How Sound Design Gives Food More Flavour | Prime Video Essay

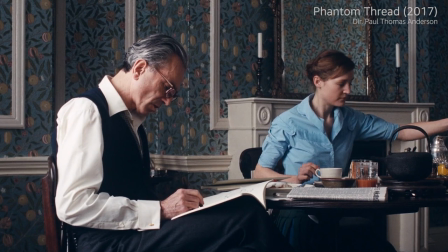(4:19) Please don't move so much, Alma.
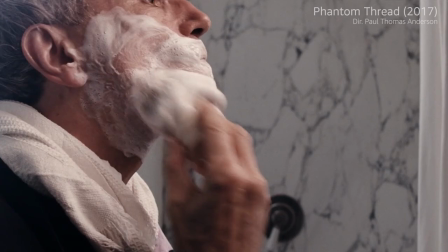(4:23)
Within fashion designer Reynolds Woodcock's perfectly constructed world,
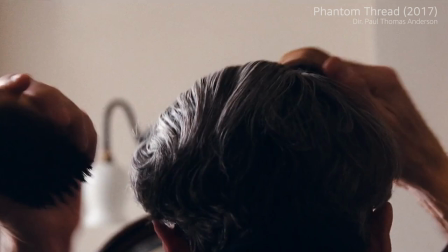(4:28)
a world designed and structured according to his taste, the breakfast sounds are an invasion.
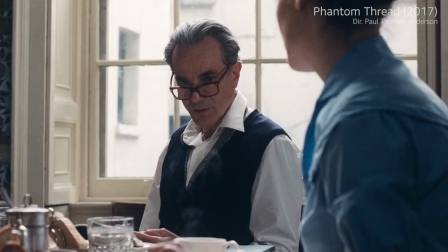(4:37) It's hard to ignore. It's as if you just rode a horse across the room.
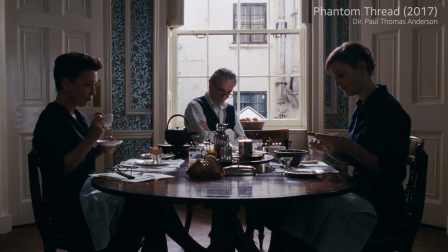(4:44)
Although a nice piece of toast might appear familiar, sounds can make simple dishes anything but comfort foods.
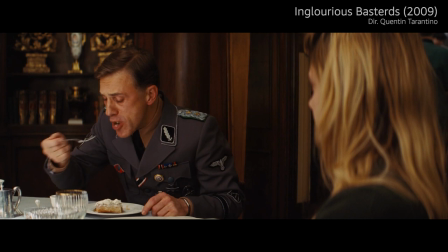(4:52)
This strudel might look sweet, but the atmosphere sours when a murderous Nazi makes his violent desires cuttingly clear.
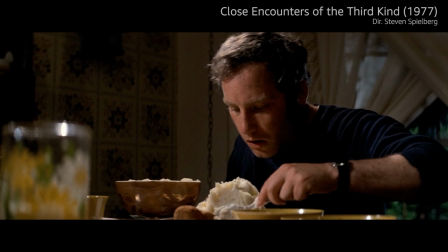(5:05)
And the slop of mashed potatoes might sound And funny, but not when it's part of a manic episode.
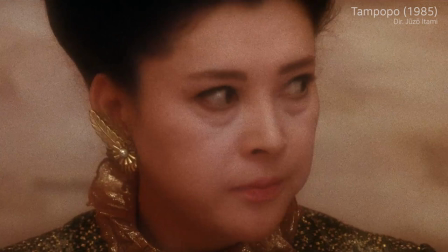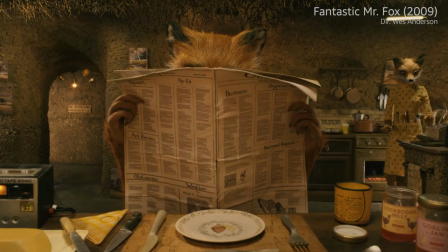(5:18)
The sounds of eating further communicate and complicate our experience.
Does anybody actually read my column?
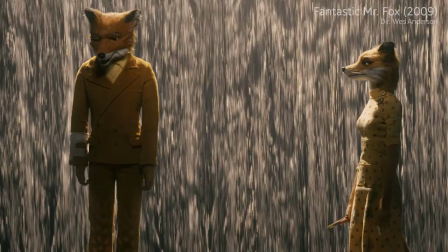(5:24) Do your friends ever talk about it?
In Wes Anderson's first animation, Well, unquote, fantastic Mr Fox.
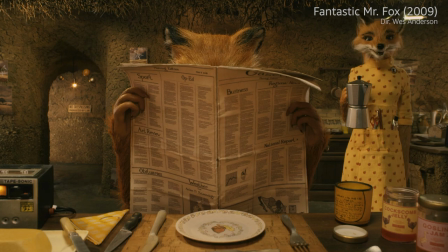(5:30)
Eating noises remind us that even if they're reading the newspaper at a dining table, this is still a feral world.
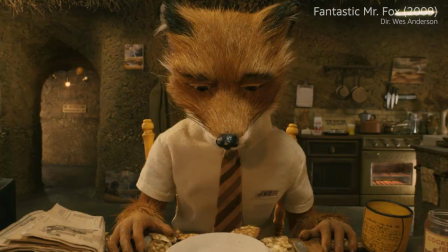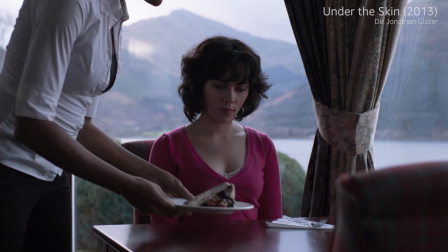(5:43)
In the Wild Goose Lake, a nourishing bowl of noodles is hastily slurped, heightening a race to avoid a grisly fate.
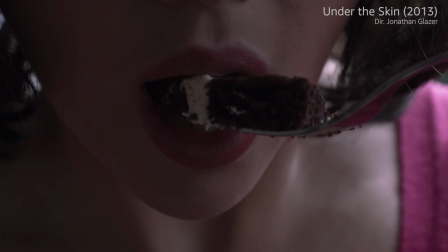(5:53)
And while the visuals might tell us that this is a fine cake to eat, the sounds tell a different story.
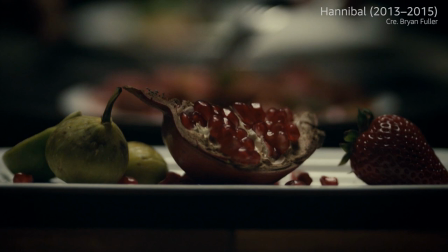(6:05)
There's a buffet of reasons why a cinematic meal is worth the effort it takes to cook. up.
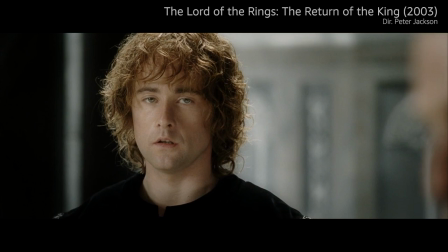(6:14)
Food is something which conjures a complicated stew of emotions, and what we hear in these culinary moments guides us through them.
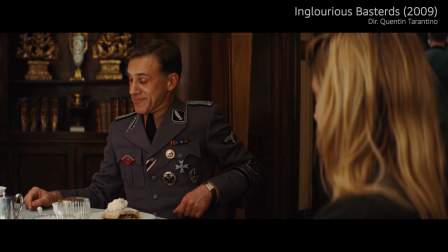(6:24)
In any on-screen food moment, whether it's creating tension, concocting chemistry,
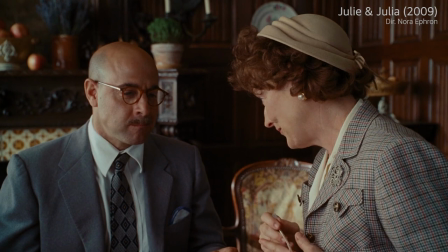(6:32)
or fostering heartwarming familiarity, sound design is always an essential ingredient.
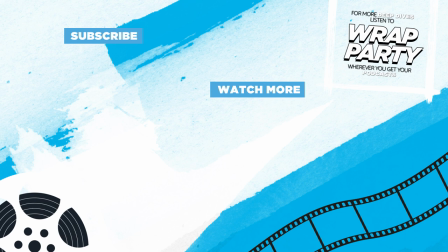And if this has whet your appetite to hear all about the world of foley artists and sound, make sure you listen to Rap Party with Prime Video wherever you get your podcasts.